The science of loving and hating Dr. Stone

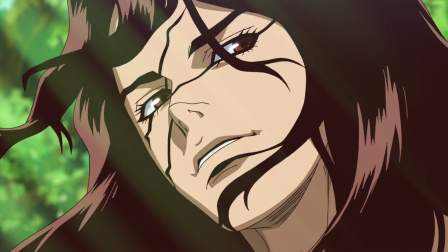[4:09]
To this, I can't help but take out my scientist cap and nod contently with my media enjoyment cap.
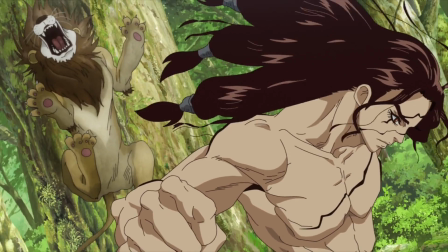[4:16]
No, what bothers me is not the usual shonen bullshit. What gets to me is the pandering.
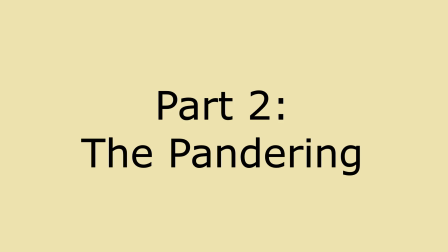[4:23]
Part 2. The pandering. When Senku is first setting up his camp,
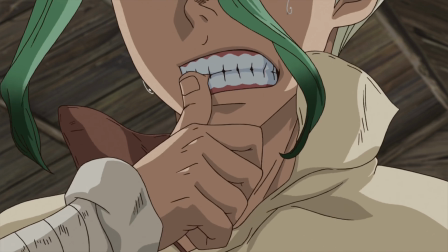[4:28]
he makes a big declarative statement on his foundational belief as a scientist and boldly inscribes E equals MC squared into his shirt.
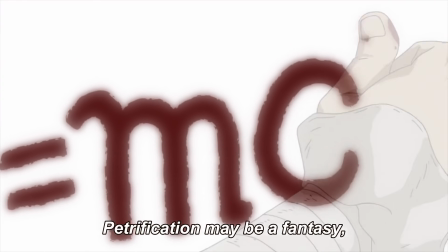[4:36]
Very high shonen inspirational, but it kinda kills my soul that it should have been another formula.
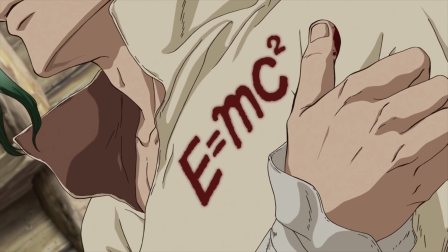[4:43]
What the show really could have used was the first law of thermodynamics,
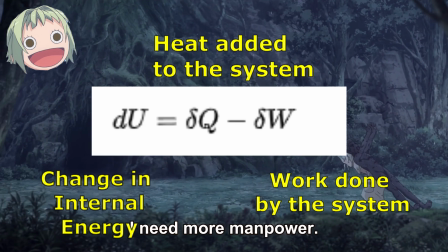[4:48]
which states that energy cannot be created or destroyed in an isolated system, that it can only be transferred from one form to the other.
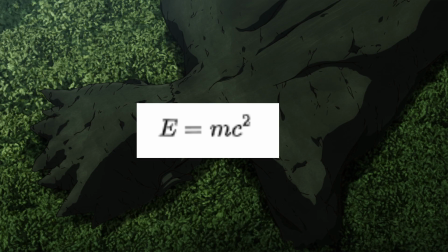[4:56]
Einstein's equation only establishes that mass is equivalent to energy. That's not exactly relevant to what Senku was testing.
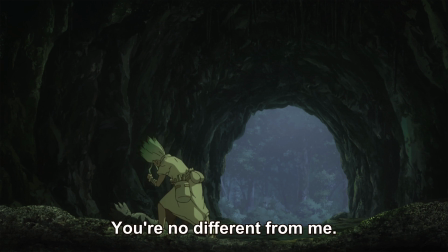[5:03]
He was trying to find different ways that the stone could be providing energy to the petrified,
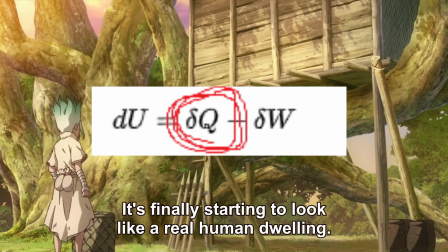[5:08]
and that providing an excess of the right kind of energy, he could release the person that was petrified.
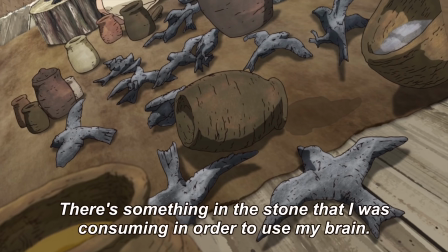[5:15]
It was not the mass of the stone, but the energy.
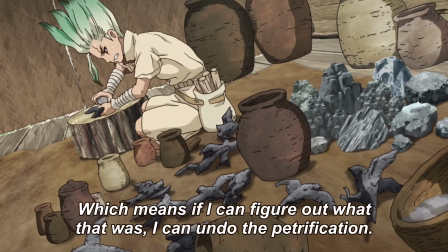[5:18]
And Dr. Stone, in fact, shows Senku trying different ways of adding energy to the system to try to reverse the petrification, such as rubbing it or burning it.
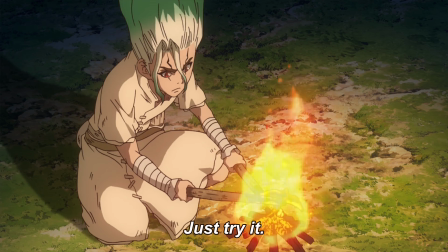[5:27]
Some formula relating to the first law of thermodynamics would have fit the show much better.
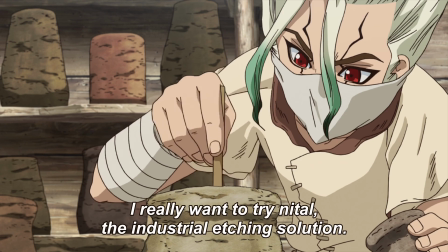[5:32]
But no, the show had to go with the one thing that people were familiar with,
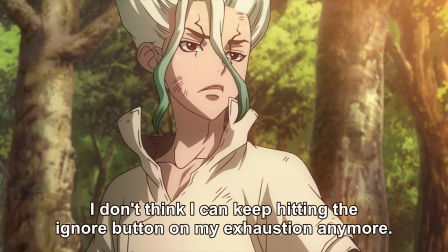[5:38]
even if they could have been narratively more satisfying, and the chance to teach the audience about something they likely didn't know.
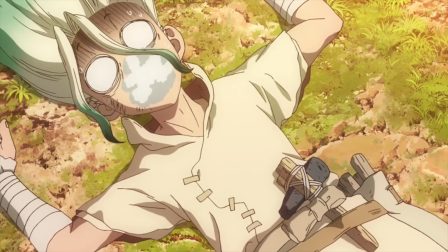[5:45]
I think about it every time I notice the equation in his lapel. Every single time.
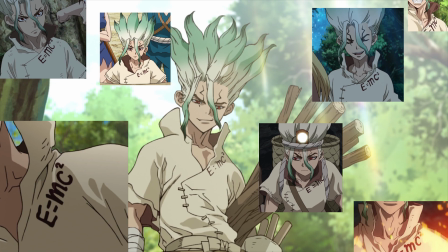[5:52]
And it is such a huge part of his look throughout the entire show. Like, they are so proud of that little bit.
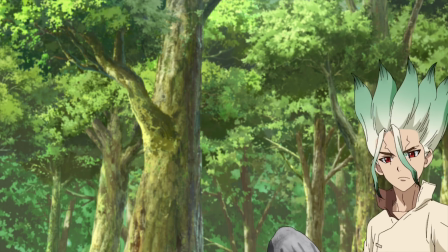[5:58]
This particular choice encapsulates a bigger problem that often happens in general audience-facing media.
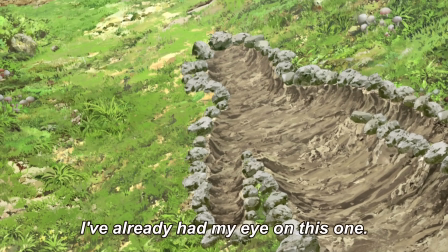[6:04]
The watering down of science, not for the sake of clarity, but for the sake of pandering.
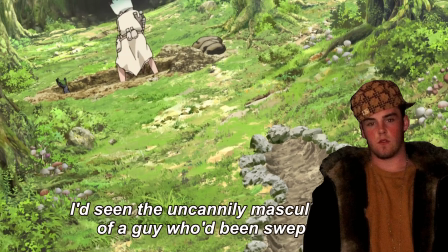[6:10]
To make the audience feel clever by saying, "Hey brah, I recognize that, it's that Einstein equation thing, huh?"
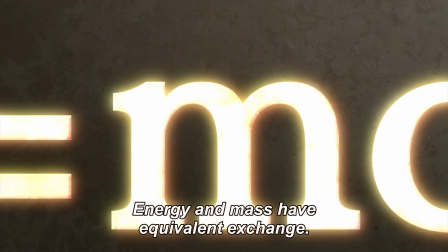[6:16]
And I have evidence to back this up too. The moment that Senku is talking about Einstein, this picture of Einstein shows up.
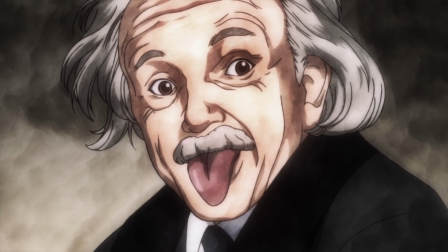[6:23]
This goes by kind of fast, and in the moment you are swept up in the speech, so you might not catch it. But look at this picture and think for a second. Is there something wrong with it? Maybe something that doesn't quite fit? This is a picture from our world, not the anime world of Senku.
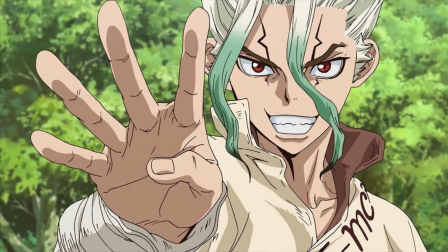[6:39]
This is the narrative equivalent of Senku talking about his dad, then whipping out a photo, and it's not another anime character, but some random dude in real life.
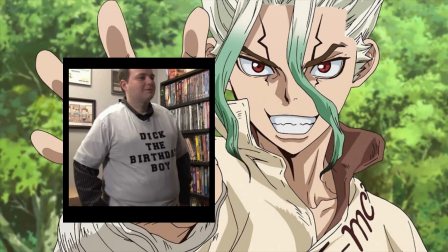[6:46]
This, of course, would be jarring and take you right out of the scene,
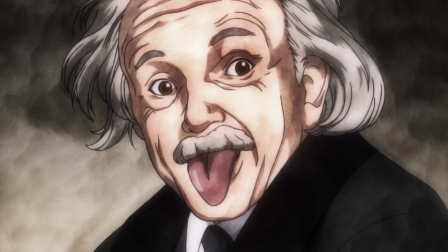[6:50]
but why doesn't this dissonance happen with the real-world, very much non-anime picture of Einstein?
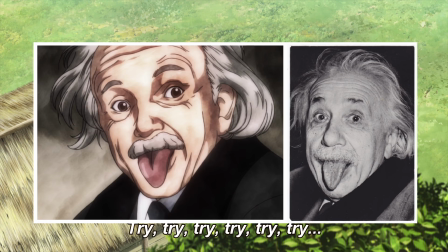[6:56]
Well, first of all, the show artifies it a bit, so the contrast isn't so jarring. But that's not it.
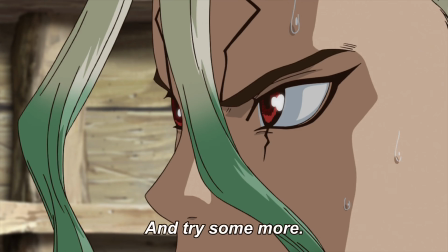[7:02]
The real reason is that the purpose of the picture is to remind the audience that this is famous to them.
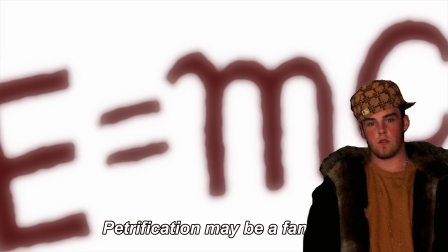[7:08]
Aren't you smart for knowing who Einstein is, either by name or from this very famous picture?
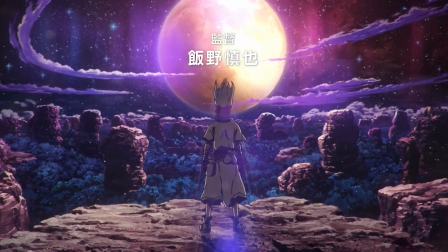[7:15]
Pandering. Now that I'm all worked up with self-righteous indignation, why does scientific wanderlust always have to be about space?
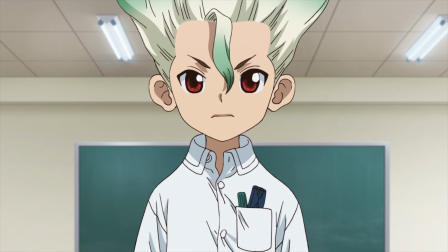[7:24]
Senku's love for science early on is framed as his desire to go to space, and a spaceship and stars is the flag of his settlement.
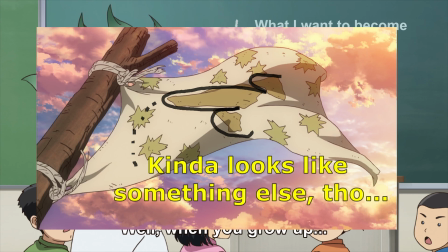[7:31]
I get it. We went to the moon.
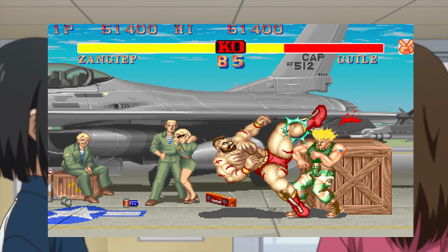[7:33]
It was a big deal to show up the Ruskies, but goddamn, talk about wallowing in accomplishments from over half a century ago.
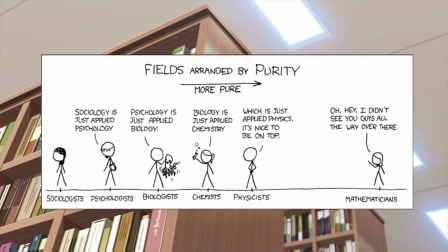[7:41]
This might be the bitter biologist in me, but I'd like a romantic portrayal of science that doesn't have,
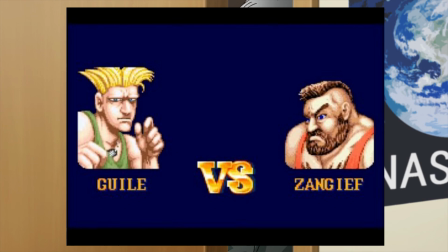[7:47]
as its crown jewel, the pissing contest between world powers over who could reach a faraway rock first.
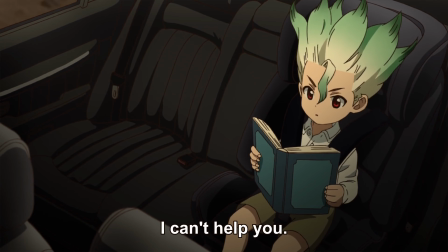[7:55]
Sure, Dr. Stone frames it more in terms of an international space station, not exactly the moon landing,
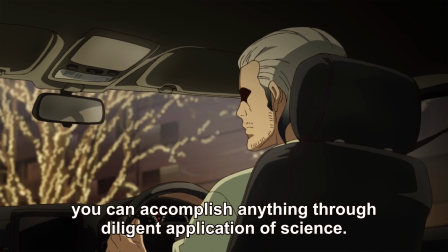[8:01]
but it doesn't actually try to develop or even mention why spaceflight is such hot shit.
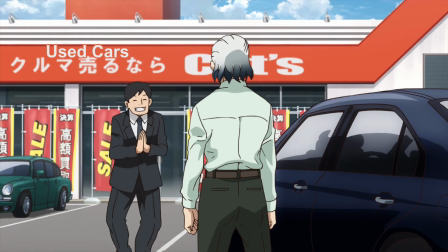[8:06]
It just assumes it is.
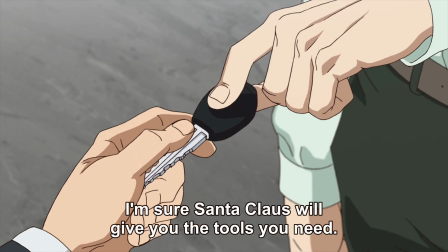[8:07]
I mean, the awesomeness of global telecommunications is brought up, but not with the same loving embrace as the romantic notion of going to space.